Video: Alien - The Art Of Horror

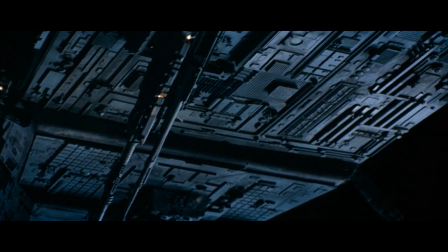In 1979,
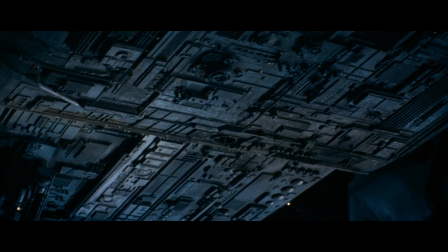a film that would come to define both the sci-fi and horror genre was released, Alien.
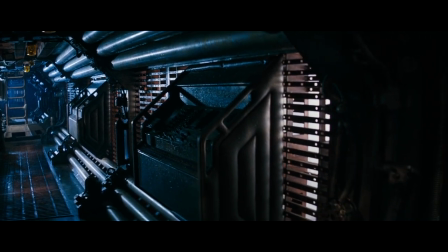In this video essay, I'll be analysing why Alien is considered by so many to be one of,
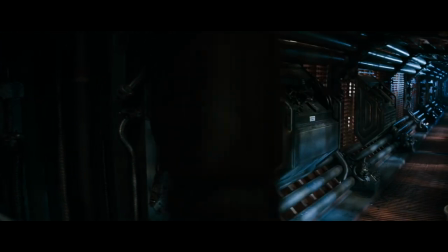if not the best, horror film ever created, so you can apply this to your own work.
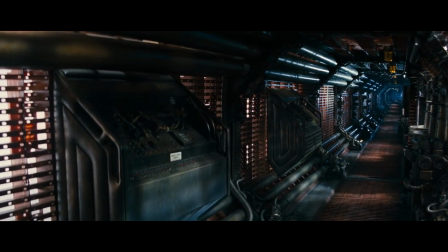After doing some research into why other video essayists believe this to be a great film, many of them commented on the themes of sexuality.
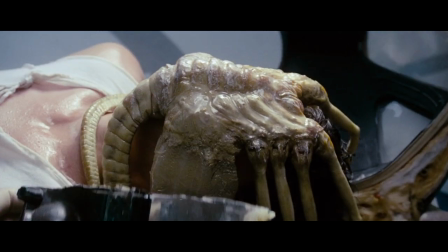They are quick to mention how the process of the alien's conception is an allegory for rape,
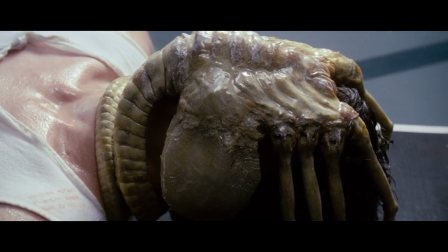how the facehugger penetrates the victim by impregnation via the throat,
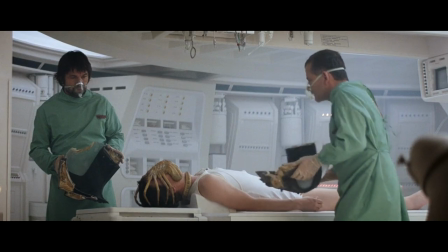how it is without consent and the host is forced to give birth to this alien against their will,
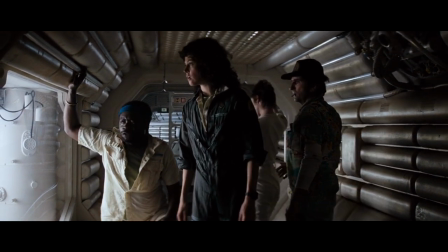this all to provoke an instinctive disgust towards the creature.
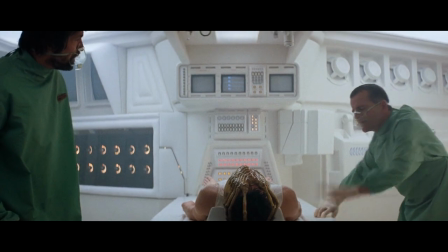Now, do not get me wrong, the use of theme in storytelling really can add something extra to the work,
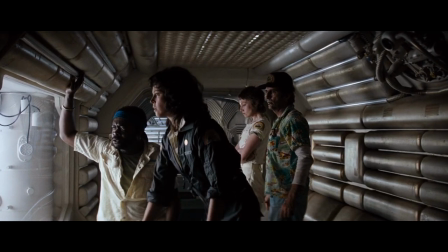and the allegory for rape in this film is a great example to prove that, but that is just it.
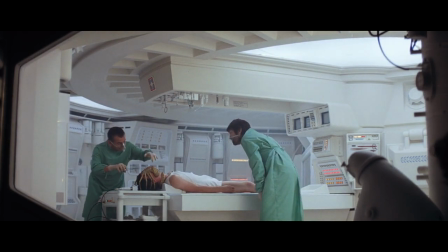It adds something extra, an icing on the cake to improve upon an already great film.
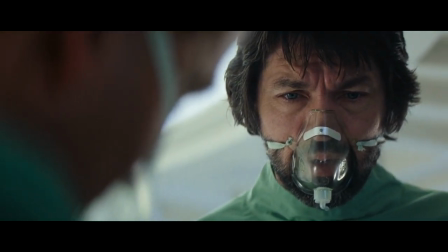As per usual, I believe these people have been overthinking why Alien is such an iconic horror film,
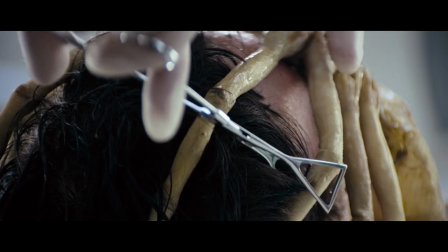and the real reason is far simpler than many would have you believe. The reason is this.
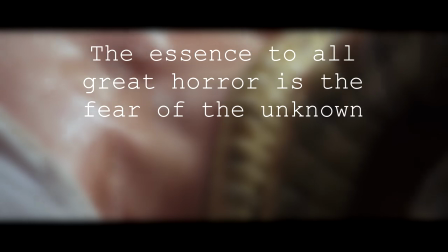The essence to all great horror is the fear of the unknown,
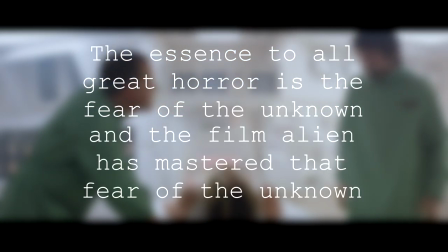and the film Alien has mastered that fear of the unknown.
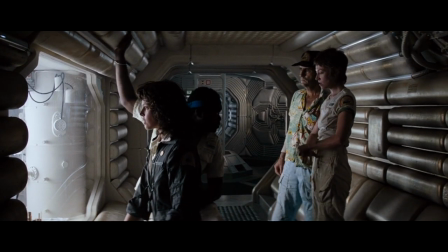Now, how can I prove this statement? Well, here's one reason.
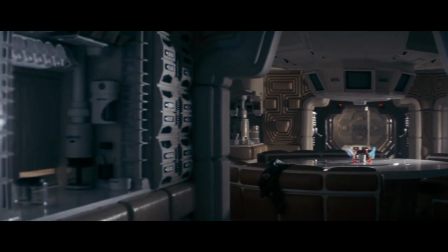If you were to watch a horror film based in the modern day, there will be something almost all of them lack.
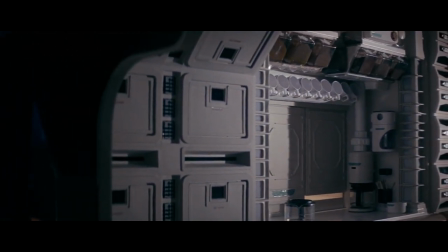To find out what that is, let's look at Alien.
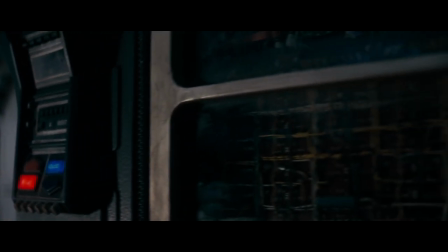We first have our inciting moment of horror where they find the derelict ship 25 minutes into the action.
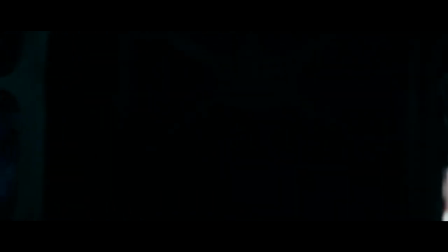Before that, nothing goes wrong. We are simply shown the everyday lives of our characters, yet despite this,
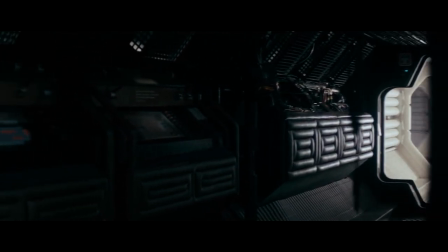there is still a certain dread and discomfort looming over the first 25 minutes of the film.
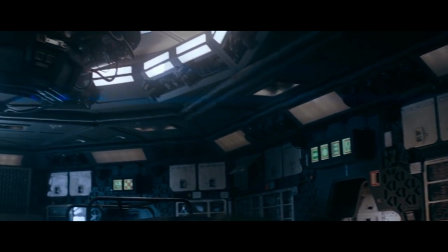What Alien has, that few other horrors have, is this, an unknown setting.
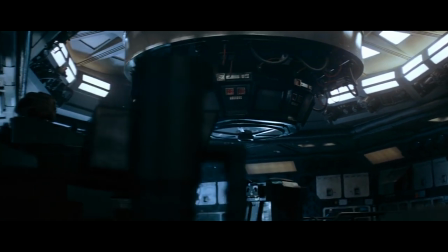I believe something that holds horror movies based in the modern day back is that feeling of familiarity.
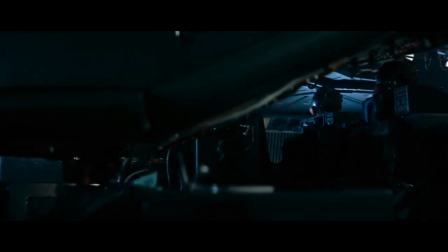When we see people wearing modern clothes,
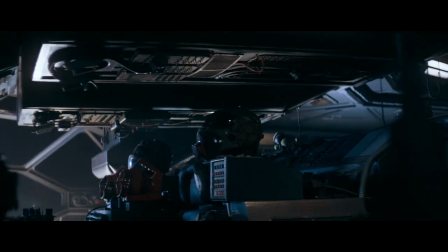living on a street with neighbours and part of a society that closely resembles or is our own,
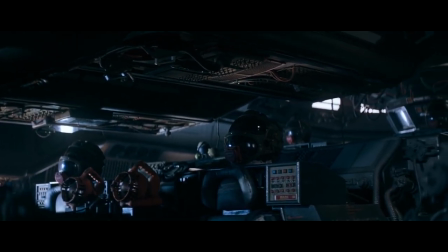it gives us a sense of comfort as the setting is something we are very familiar with.
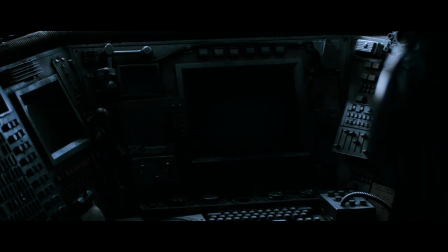All good horrors have a mysterious antagonist, but not only does Alien have a mysterious antagonist,
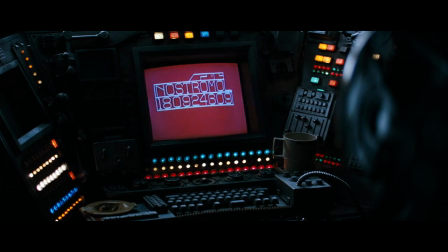it also has an exceptionally unhomely setting that helps to add to the mystery and discomfort.
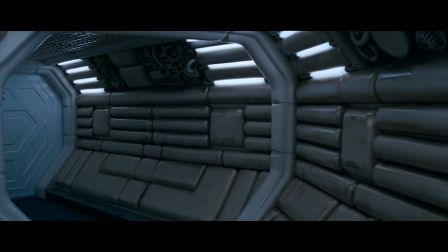I think Ridley Scott knew full well that the essence to creating truly great horror lies not in the moment of fright,
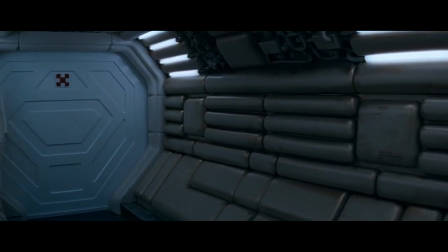but in the build up beforehand. It's for this very reason I'm not a massive fan of the horror genre.
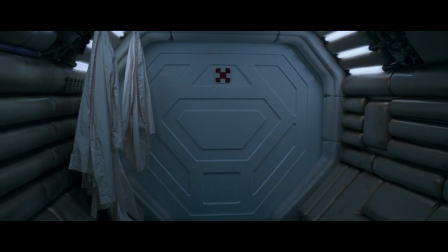The problem most horror films suffer from is the fact so many of them are so...
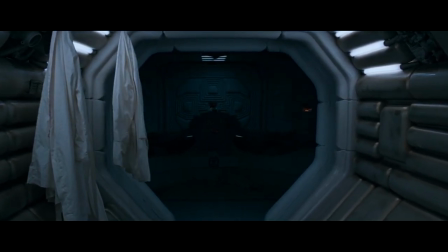desperately... unintelligent. Don't get me wrong, I don't mind feeling fear or suspense.
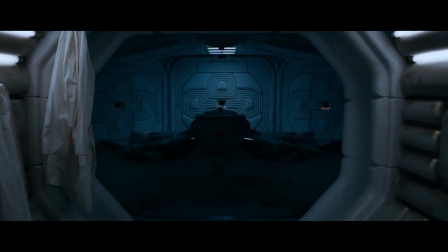I think they are both great tools at every writer's disposal.
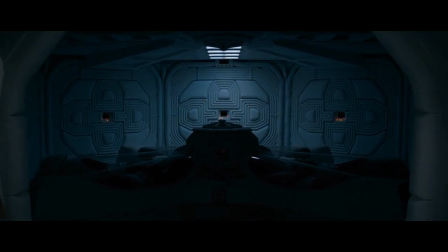But when you have a film that in its entirety revolves around purely just frightening the viewer,
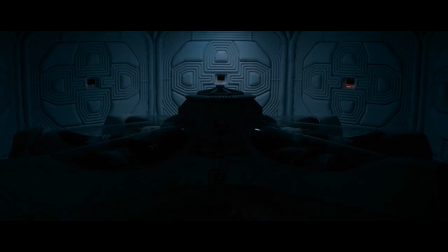it can come off as quite cheap. Or at least it does to me. To prove this point, I'm going to show you a few clips.
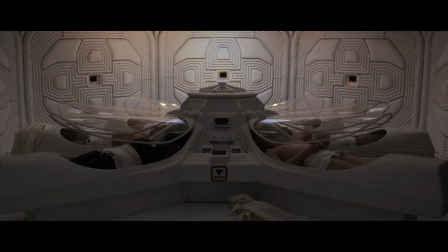Now, the first one is from the trailer to The Conjuring. So, while you're watching this, ask the question, why is this a bad moment of horror?
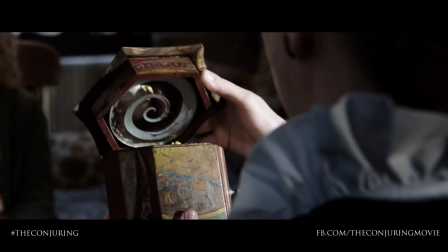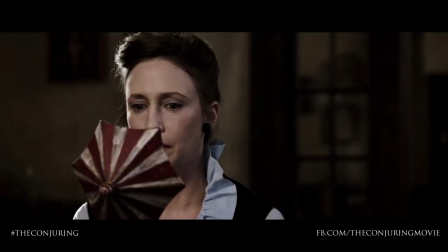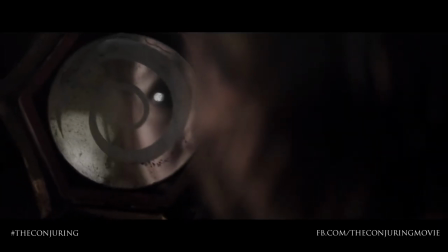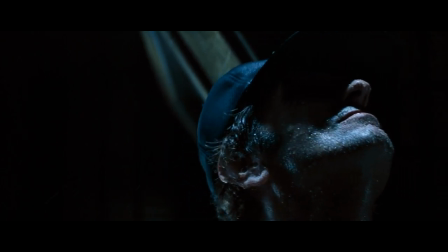Now, don't get me wrong, that clip is scary. It's just the wrong kind of scary.